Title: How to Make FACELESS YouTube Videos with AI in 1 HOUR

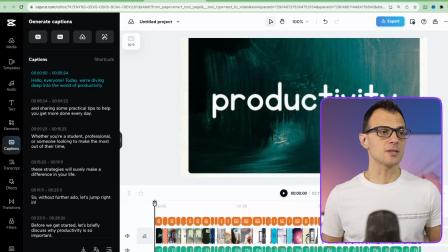4:08 So you've got several layers. At the top, you've got the captions. So these are the actual text that comes up on the screen. The next layer is the images that I used. The next layer down is the audio of the script, so that's the actual voice recording, so to speak, and then you've got the music.
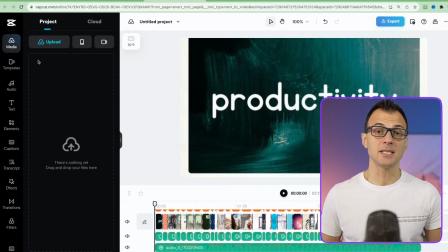4:26 I recommend for you to go up to media and upload your avatar video that we've just created, because this becomes your character, so to speak,
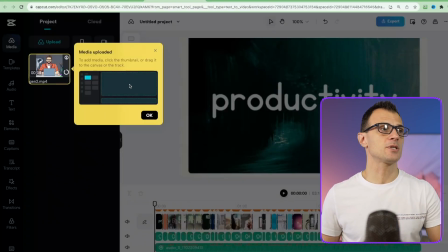4:35 and you can drop them in several times throughout the video to make
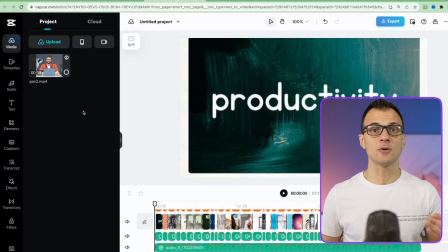4:40 it look like this is some kind of a person or a personality delivering this video. So let's drop them into the very start of this video just to see how that will look. One important thing, do note that as I'm dragging this over here to the timeline,
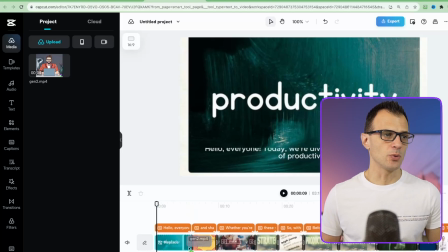4:53 I'm not going to insert it into the same row as all the other images, I'm going to create its own row.
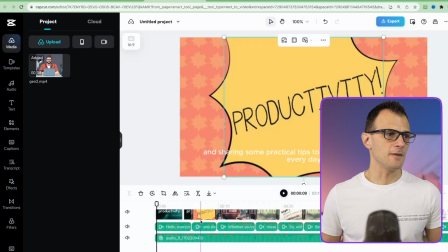5:00 So I'm just going to drop it at the top, because if I drop something right there in this timeline,
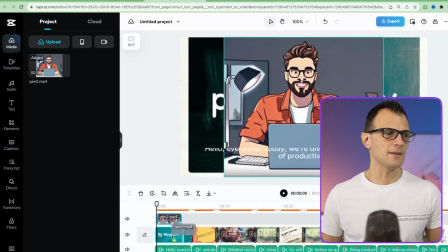5:06 then it's going to shift everything else out to the right and it's going to break the timing,
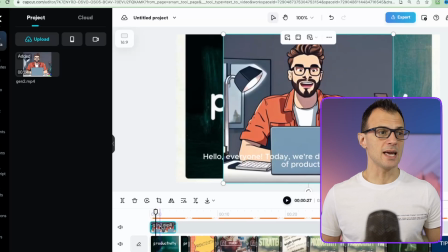5:12 okay? So just drop it over the top. And if it's on top of this layer, it will hide all the layers underneath it.
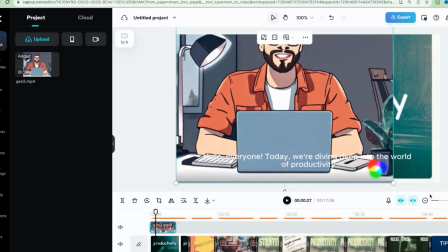5:19 Okay, so here, let's just adjust the size of this a little bit to make sure that it covers the screen.
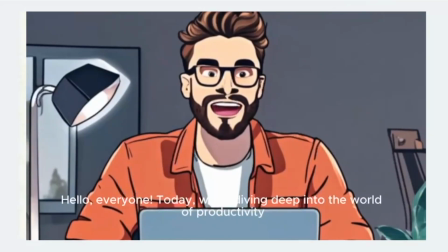5:25 Let's give it a quick preview. Hello, everyone.
Today, we're diving deep into the world of productivity.
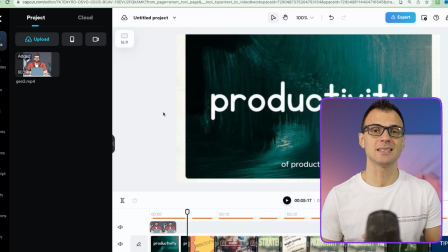5:32 Okay, not bad. So this gives us a little bit of personality. It's not just a slideshow, it's actually some kind of a character.
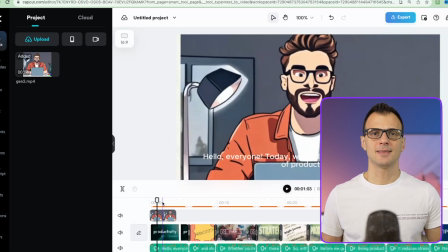5:38 And that's actually enough to give your channel some personality. This is exactly how the channels that I showed at the start of this video are making their money.
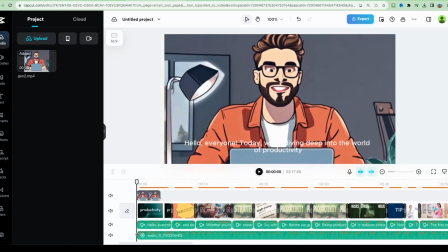5:46 Next, you'll probably want to give it a bit of movement. The scene is a little bit static. To add movement, select this clip, and then we're going to use this basic panel.
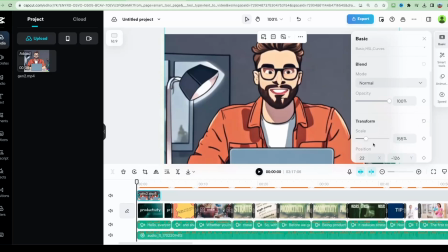5:55 And under here, let's just add a little bit of zooming. So we can add a keyframe here at 155. And then let's go to the end of it and we'll add another keyframe for scale and we'll make it go to, let's say, 167.
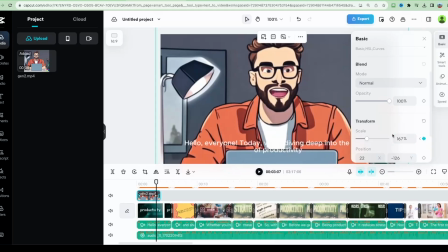6:09 Now what that does is it adds a keyframe at 155 and a keyframe at 167, and that's going to add a little bit of movement.
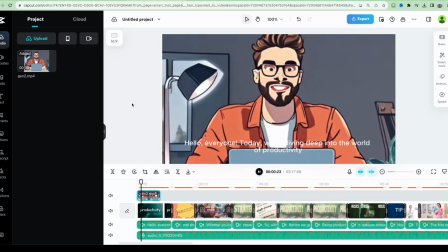6:16 Look what happens now. So I'm just going to...
Hello, everyone. Today, we're diving deep...
And you can see that it adds this little bit of movement to the scene. Next thing we need to fix is these captions.
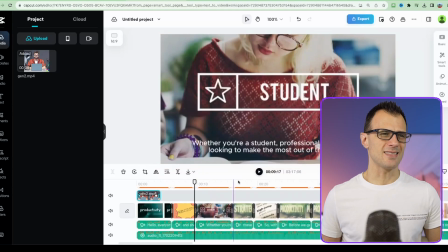6:29 They're very crowded and they're a little bit hard to read. They don't stand out.
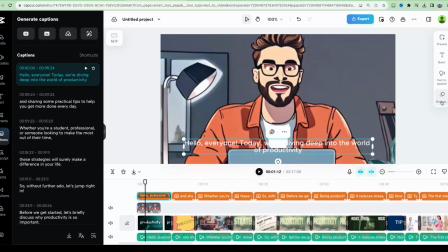6:32 So just choose one of these captions over here and then click on animations and make sure that at the top you choose something that says captions.
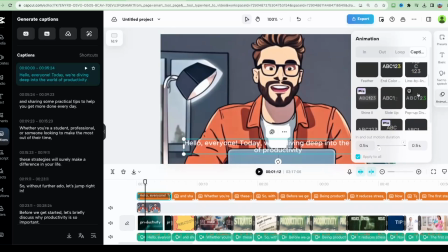6:40 The animation that I like the most and is very common on YouTube is this one called pop-up display. So Hello. Let's just change it to that and make sure that you've got this ticked apply to all. This means that this animation will be applied to all of your captions.
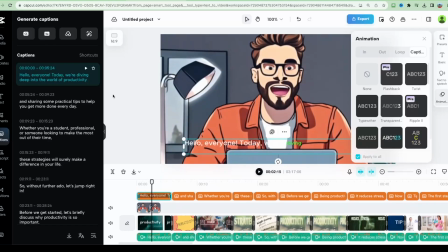6:53 Let's just hit a quick preview here.
Hello, everyone. Today.
Okay, and you can see how it becomes more engaging, but there is a little bit more fine-tuning we've got to do.
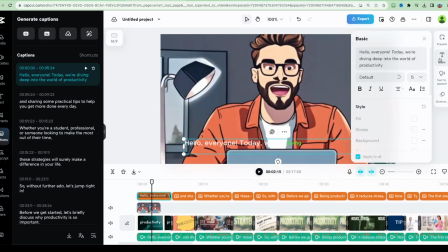7:01 So with your captions selected, go to basic and let's change the default font and size. Choose another font, maybe something like Montserrat, and a larger size. I would recommend probably to go with at least a 12 or a 13. Let's make it bold.
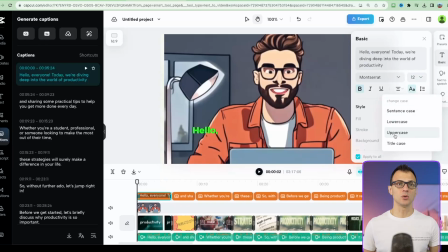7:17 You can also make them all to be uppercase using this option here.
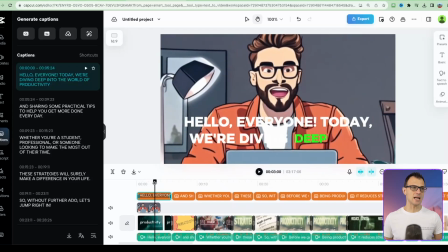7:20 Okay, so we can already see that it's becoming a lot better and much easier to follow and much more engaging. But there are too many captions on the screen at any given time. So I recommend to break it up to make it maybe 3 or 4 words at a time.
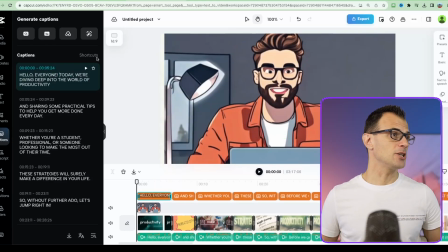7:33 So for that, just go into the script here on the left and break up the script. Literally, all you've got to do is just put your cursor where you want the break to happen and then hit enter.
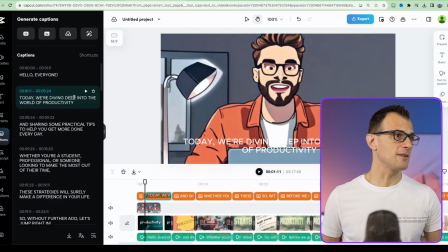7:41 So I'm going to break it up like this. Hello, everyone. Today, we're diving deep. Then another break like this into the world of productivity.
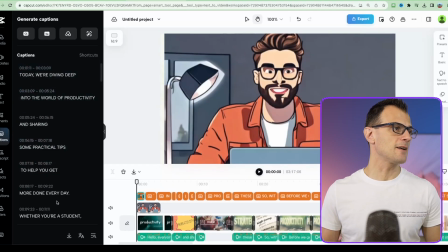7:48 Okay, so I'm just gonna do the same with a few more. Okay, so I've done it and I've separated it like this. So let's just see how it looks now. It all gets automatically regenerated.
Hello, everyone.
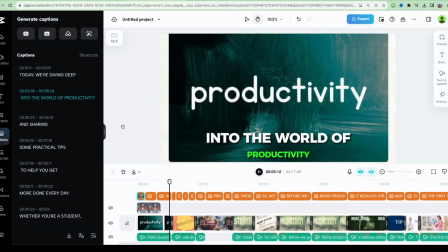7:58 Today, we're diving deep into the world of productivity and sharing some practical tips to help you get more done every day.
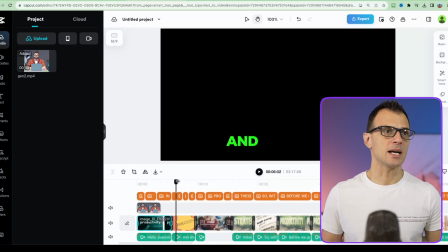8:06 Now guys, this is starting to look a lot more engaging. So you guys would have seen that CapCut actually has put in some initial images and slides for you.